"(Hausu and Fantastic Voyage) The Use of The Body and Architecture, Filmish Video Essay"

Hello everyone.
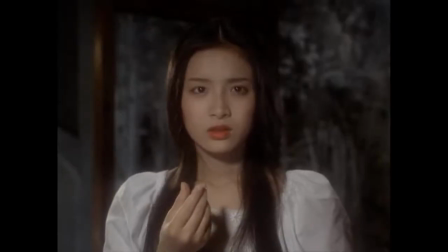(0:05)
For this video I'll be discussing the ideas and themes relating to the two chapters in Filmish.
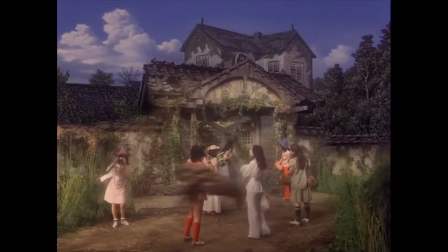(0:13)
The body and sets and architecture. The two films that I have decided to analyze for this video,
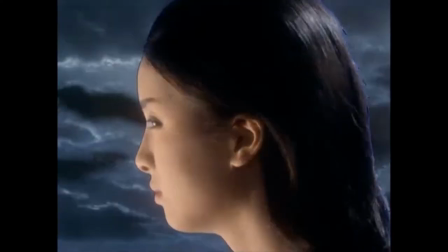(0:21)
the 1966 sci-fi classic Fantastic Fantastic Voyage and the 1977 Japanese horror film, House.
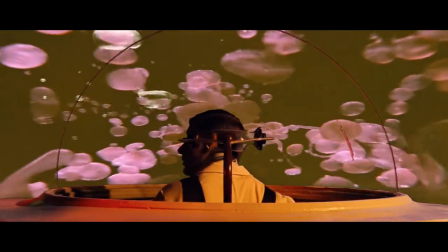(0:30)
Fantastic Voyage is about a group of scientists who embark on a dangerous mission by shrinking themselves into the body
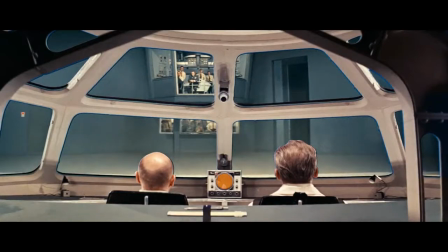(0:37)
of a fellow scientist to save his life as he holds the key to the secret to shrinkage itself.
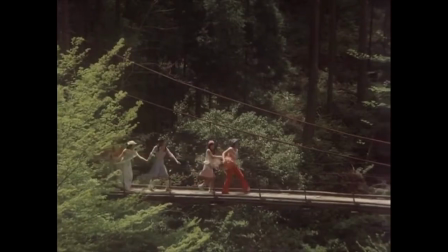(0:44)
House is about a Japanese schoolgirl who goes out to visit her aunt in the countryside with her close
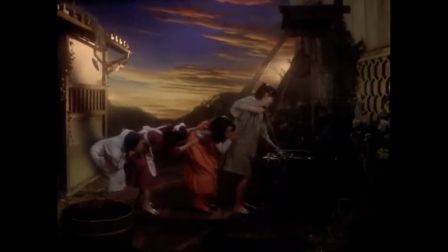(0:51)
friends. however when they arrive strange supernatural elements begin to
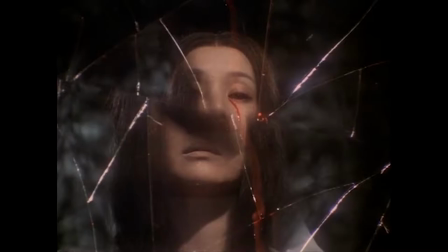(0:57)
take place my
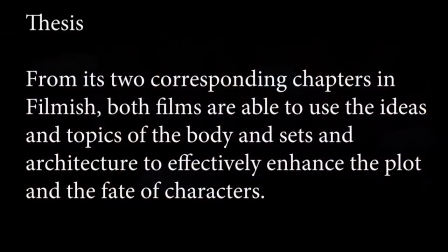(1:00)
thesis statement for this video is the following from its two corresponding chapters in filmish both films are able to use the ideas and topics of the body and sets and architecture to effectively enhance the
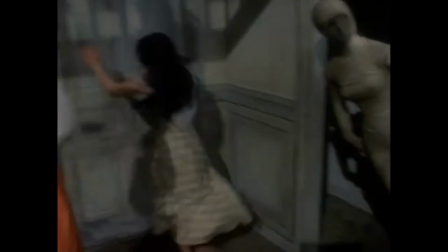(1:14)
plot and the fate of the characters so with that in mind let's get to it.
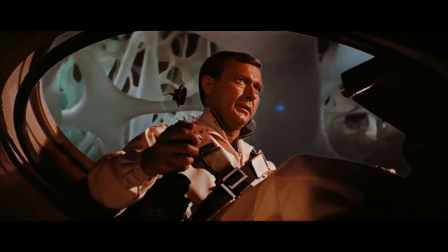(1:19)
With Fantastic Voyage,
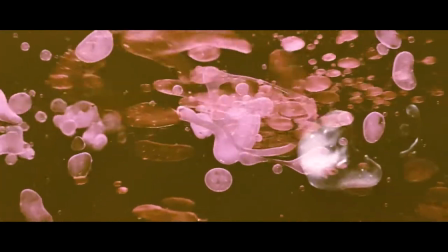(1:21)
the body itself acts as a major MacGuffin for the plot and movement from place to place within the character's world.
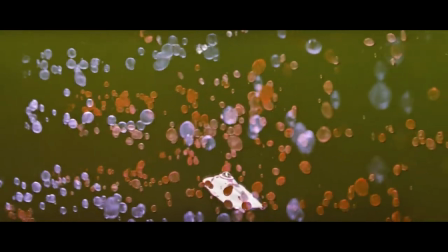(1:29)
It also delves into the idea of man as the center of the universe.
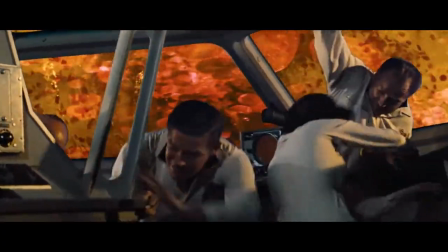(1:34)
With the body being the primary setting, the characters are surrounded by the dangers inhabiting around them, including white blood cells.
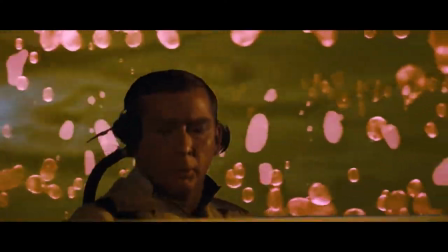(1:43)
These dangers to them are to us what keeps us breathing.
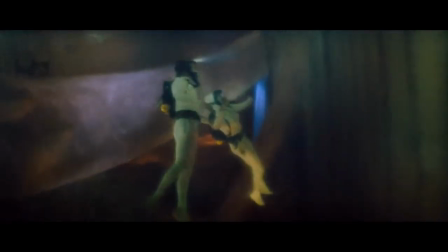(1:48)
One scene in particular showcases the horror aspect of their journey,
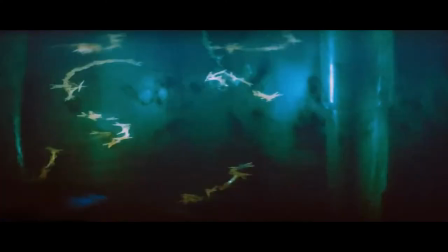(1:53)
when the character Cora becomes in danger of the antibodies attaching to her and squeezing her to the point where she can hardly breathe.
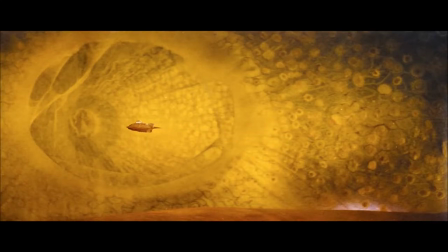(2:02)
The film utilizes that setting not only to impress us, but to keep us on the edge of our seat with the body's unpredictability.
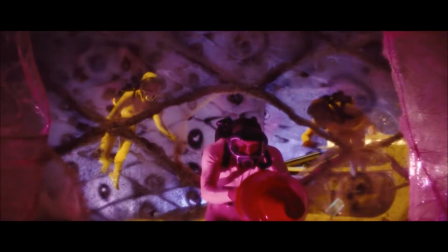(2:10)
The setting itself is what keeps the character's motivations moving.
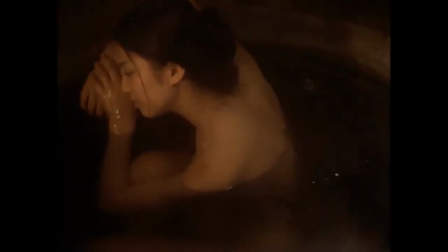(2:17)
In House, director Obayashi takes full advantage of the character's primary setting by
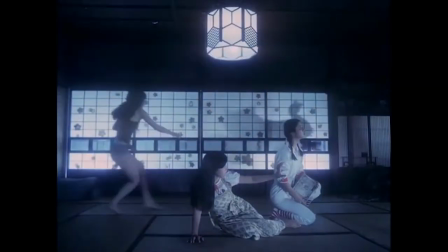(2:24)
using the house itself as the killer along with household items you'd least expect. The characters begin to be picked off by the house itself, one by one, with each death dismembering some of the character's key traits.
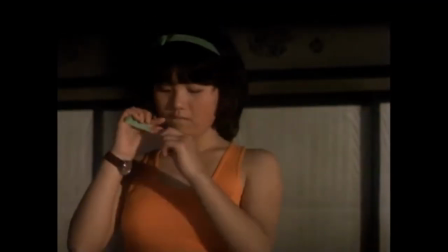(2:39)
For example, one of the characters is nicknamed Mac, short for stomach.
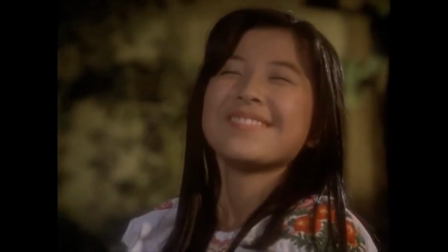(2:46)
She has a need to eat frequently. For her death, she is mysteriously beheaded and attempts to chomp on her friend's butt.
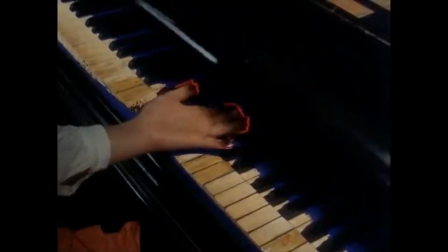(2:58)
Melody, known for her musician's qualities, has her fingers snapped off and is then sucked into a piano.
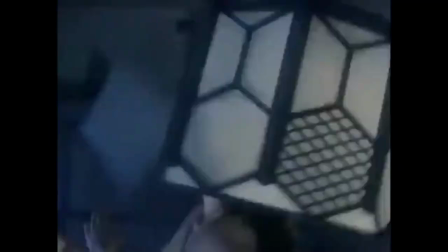(3:07)
While Kung Fu, another member of the group, is dismembered in half as she attempts to kick a portrait containing an evil spirit.
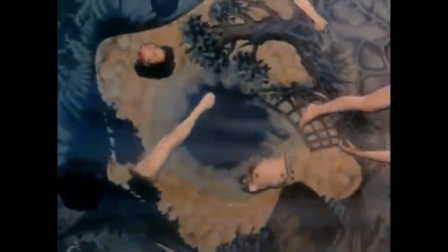(3:15)
Each of these deaths are examples of the film playing with the idea of the defragmentation of the body,
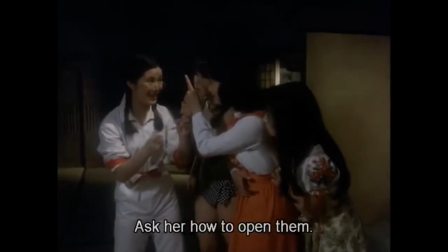(3:22)
all while showcasing the character's traits and qualities in front of us.
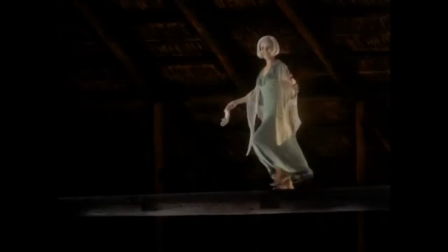(3:28)
Because of how wacky this premise is compared to other films,
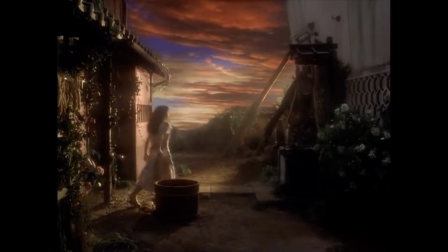(3:32)
the set design is filled with visual flair and colorful backgrounds to give the film a cartoon-like presence.
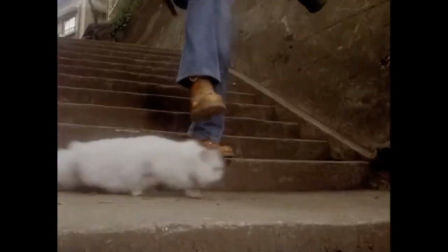(3:38)
This also has to do with Obayashi's background in his early experimental films and advertisements,
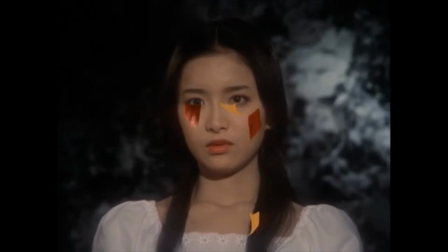(3:46)
where he was used to including animation and film language to craft his images in certain ads.
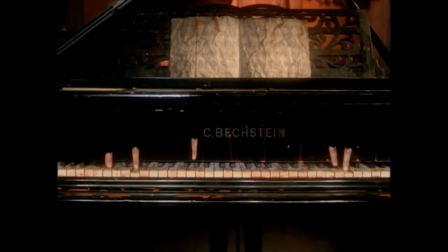(3:54)
In conclusion, I believe both of these films, one a sci-fi classic and the other,
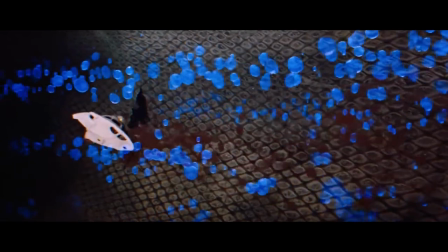(4:02)
a recently discovered cult film, fully utilizes both the body and sets and architecture to the full extent.